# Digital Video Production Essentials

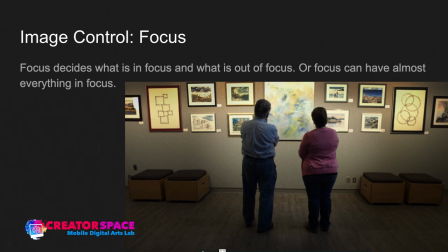1960s
are in focus the background is in focus so everything's in focus so we can see everything typically wide shots have everything in focus because you want to establish what's
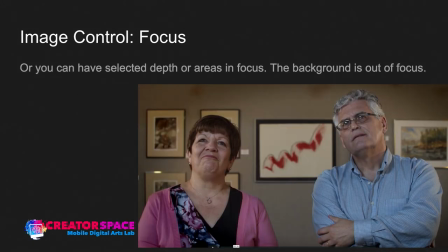1970s
there right and what things look like then if we get into some selected depth so here we have a medium two shot again and you can see the background is now out of focus so we're choosing as the artists to only have the actors
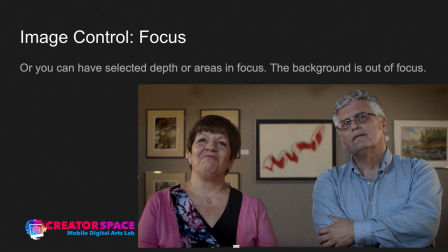1988s
in focus and to have the background out of focus right so that's that's a way we can do that and now here you can have just the middle in focus so it goes
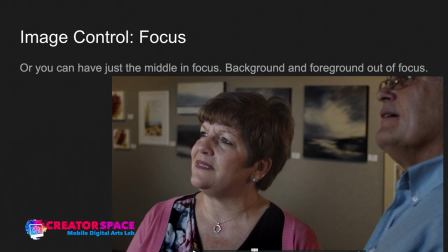1997s
to this kind of extreme selective focus which is the background is out of focus and the foreground is out of focus so only the middle ground right so you see the actor on the right he is out of focus the actor in the middle she is in focus and the backgrounds out of
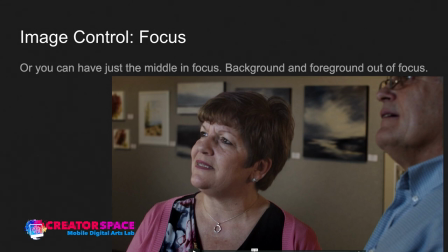2012s
focus so it's really selective focus right so again guiding the eye right if we had let's say her out of focus and we had the background of focus then we'd be looking at what's on the wall and that means we're saying that that what's on the wall is important right so that deciding
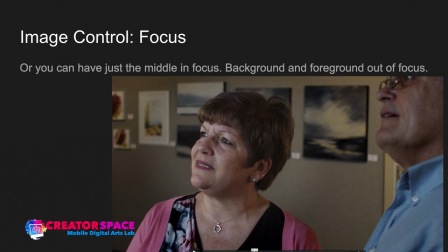2028s
what's in focus will guide the viewers eyes right so keep that in mind always figuring out the focus okay so the next thing let's move along here we got
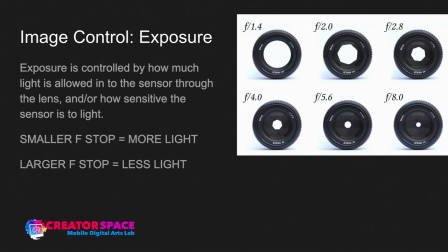2037s
exposure so exposure we're essentially dealing with how much light is allowed to go to the sensor through the lens or how sensitive the actual sensor is to light right so here in this case we're going to look at the exposure of lenses
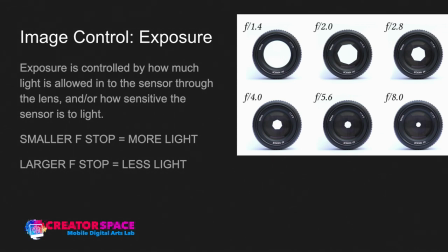2052s
and apertures and digital apparatus like your phone smartphone or tablet will do the same idea it just it's you know it's a representation of these aperture so this is a manual samples here on the
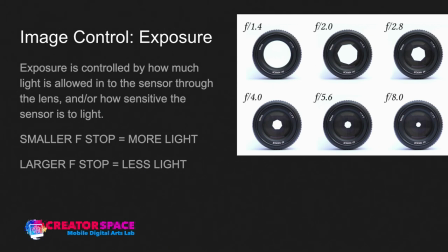2067s
on the right and what happens is the smaller the f-stop so in this case it says f 1.4 the lens aperture you can see is totally open so you can see right through so the maximum amount of light is going through that lens the larger the f-stop the less light
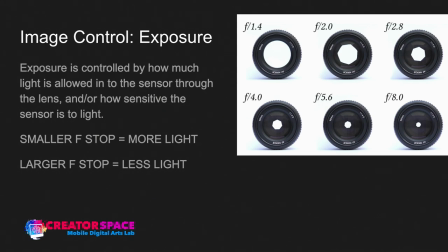2084s
that goes through so you can see from f 1.4 to 2.8 slightly closed all the way to f 8.0 it's tiny right and it can go all the way to 22 and it's like a pinhole right so very little light is coming in so that means we can control how
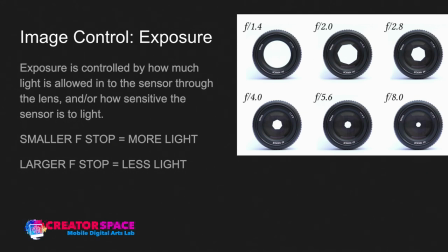2101s
much light is going in and to deal with the right exposure so if there's a really bright sunny day we're going to want that really closed down so high f-stop and if it's a really dark room we're going to want that lens opened up at f1.4 to allow as much light
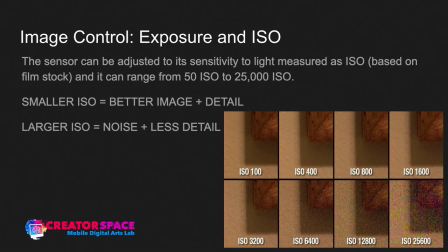2117s
in as possible then the next thing here is exposure and ISO so ISO based on film stock and the idea was that the higher the number the more light-sensitive it could be but what happens is
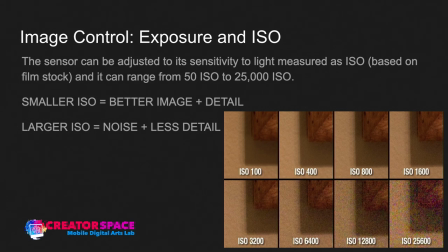2133s
and it's similar to the the sensors they do the same thing but with film originally lower ISO so 50 would be a type of stock that was used a lot it would have very fine grain detail so it had tiny grains a lot
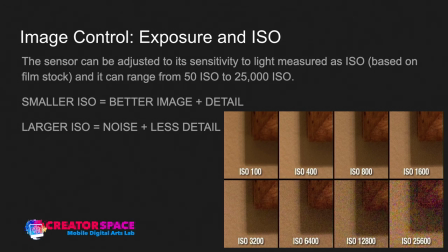2150s
of sharpness and detail better image quality and then you went higher to like 1600 the the uh the grains needed to the like the celluloid uh the grains in it the film grain needed to be bigger so that they could capture more
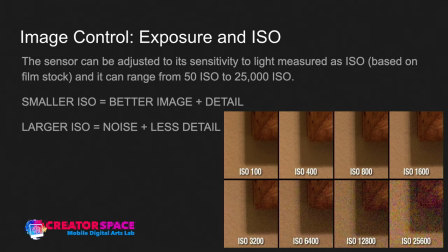2167s
information quickly right so because again remember we have frames per second so it's going that many frames per second it has to capture and expose that quickly right so these higher ISOs are end up getting noisy
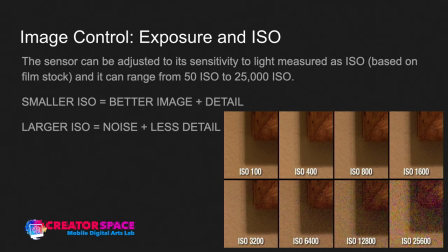2183s
with less detail right so technically we can range now from like 50 or 100 ISO to 25,000 or more but what happens is we start to get into more noise right but it's great for low light or dark situations where you just have available light and you can only do so much